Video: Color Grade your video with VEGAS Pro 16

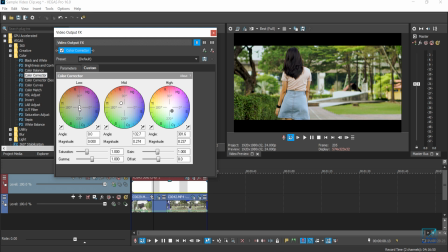286s
You can see the highlights turn to blue, and then the shadows, maybe a bit of purplish blue, I'll say. And pretty much that's it. So this is the before and after of really basic color corrector grade.
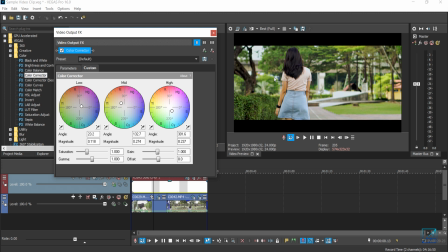303s
You can see the midtones and the highlights are well affected. You can increase it more, but not too much. Some people will like this kind of look, some people don't like. I personally don't like it. I'll always try to grade and make sure it doesn't affect the skin tone here.
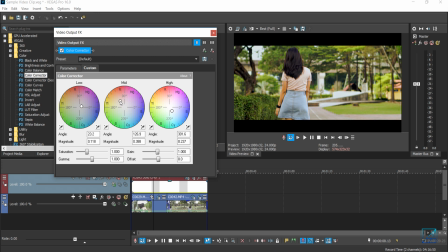321s
So maybe just a really subtle amount of movement should be okay.
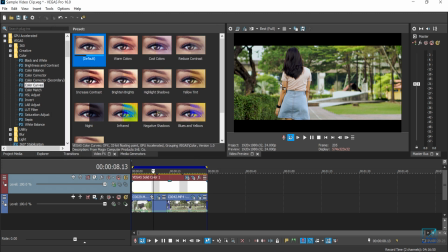326s
Now, the second one that I like to use is color curve. Color curve is also a really powerful tool if you know how to use it.
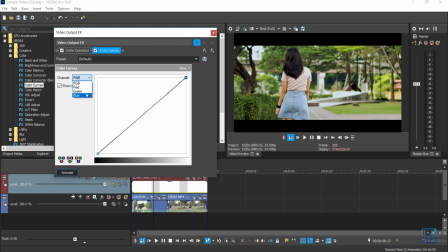334s
And I would like to go through each of these individual channels, red, green, and blue. Again, if you understand how color works and how you mix and match up them, you will get the look that you are basically looking for. So again, I want this video to have a warm feel. So let's go to the red channel.
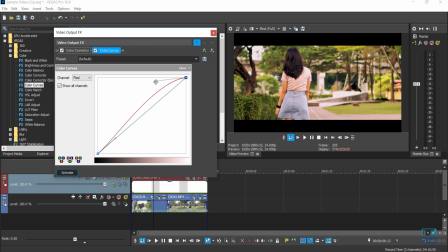353s
Now if I increase the red on the highlight section, it'll turn red, and it'll turn blue if I bring down the red. So for the red, maybe I would like to have a really bluish highlights here.
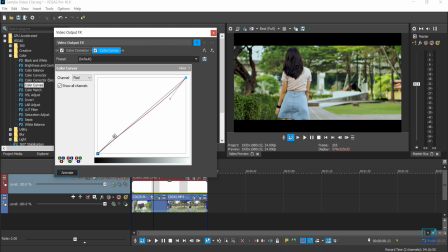368s
Now it turns to somewhat cool kind of feel, and I want to increase the shadows of the red to give it like a bit more of the old 80s vibe kind of warm feel here.
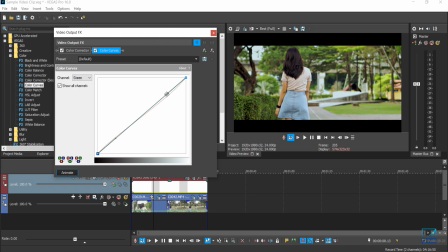382s
Now if I go to the green section, I want the green of the tree to pop out even more,
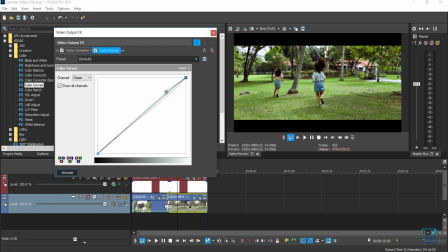389s
so I can just increase the green slightly, not too much,
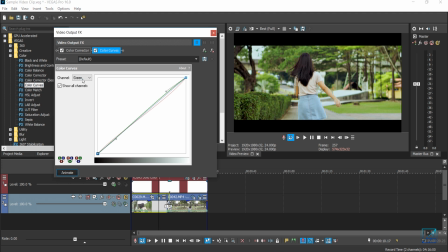395s
and reduce it a bit here down. I think that's fine. And again, I want to maintain the warm feel. The blue, I'll just bring the highlights of the blue down even more, and maybe increase the shadow of the blue just a slight bit. And pretty much that's it.
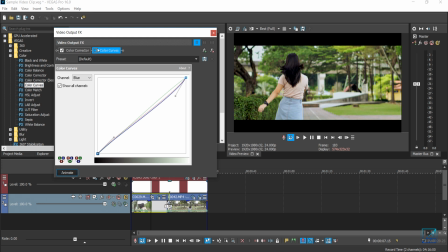414s
And this is really rough and simple color grade. As you can see, this is before and after.
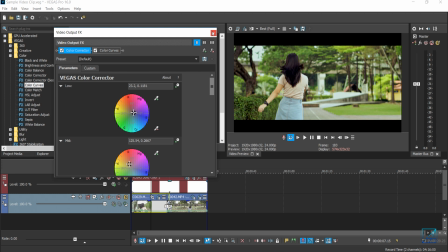423s
Really subtle amount of movement should affect your video.
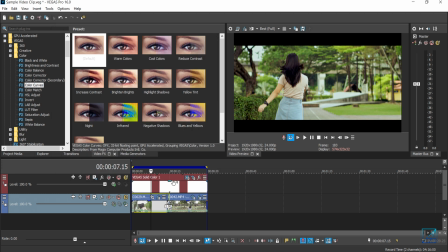429s
So I hope you guys like watching this tutorial,
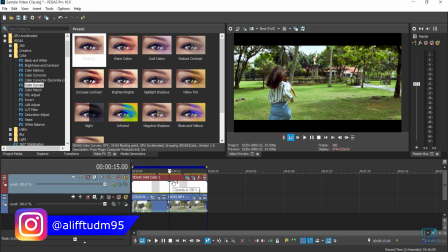434s
and I'll be covering more coloring tutorial in the future.
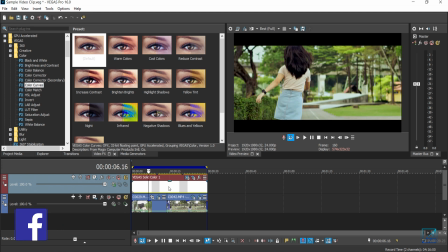439s
And if you have any question related, you can just leave it down in the comment section.
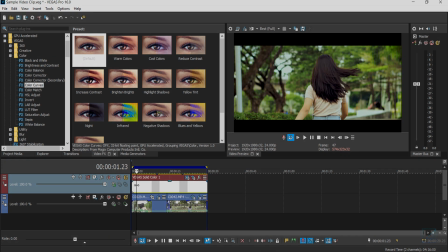444s
So see you guys on my next video.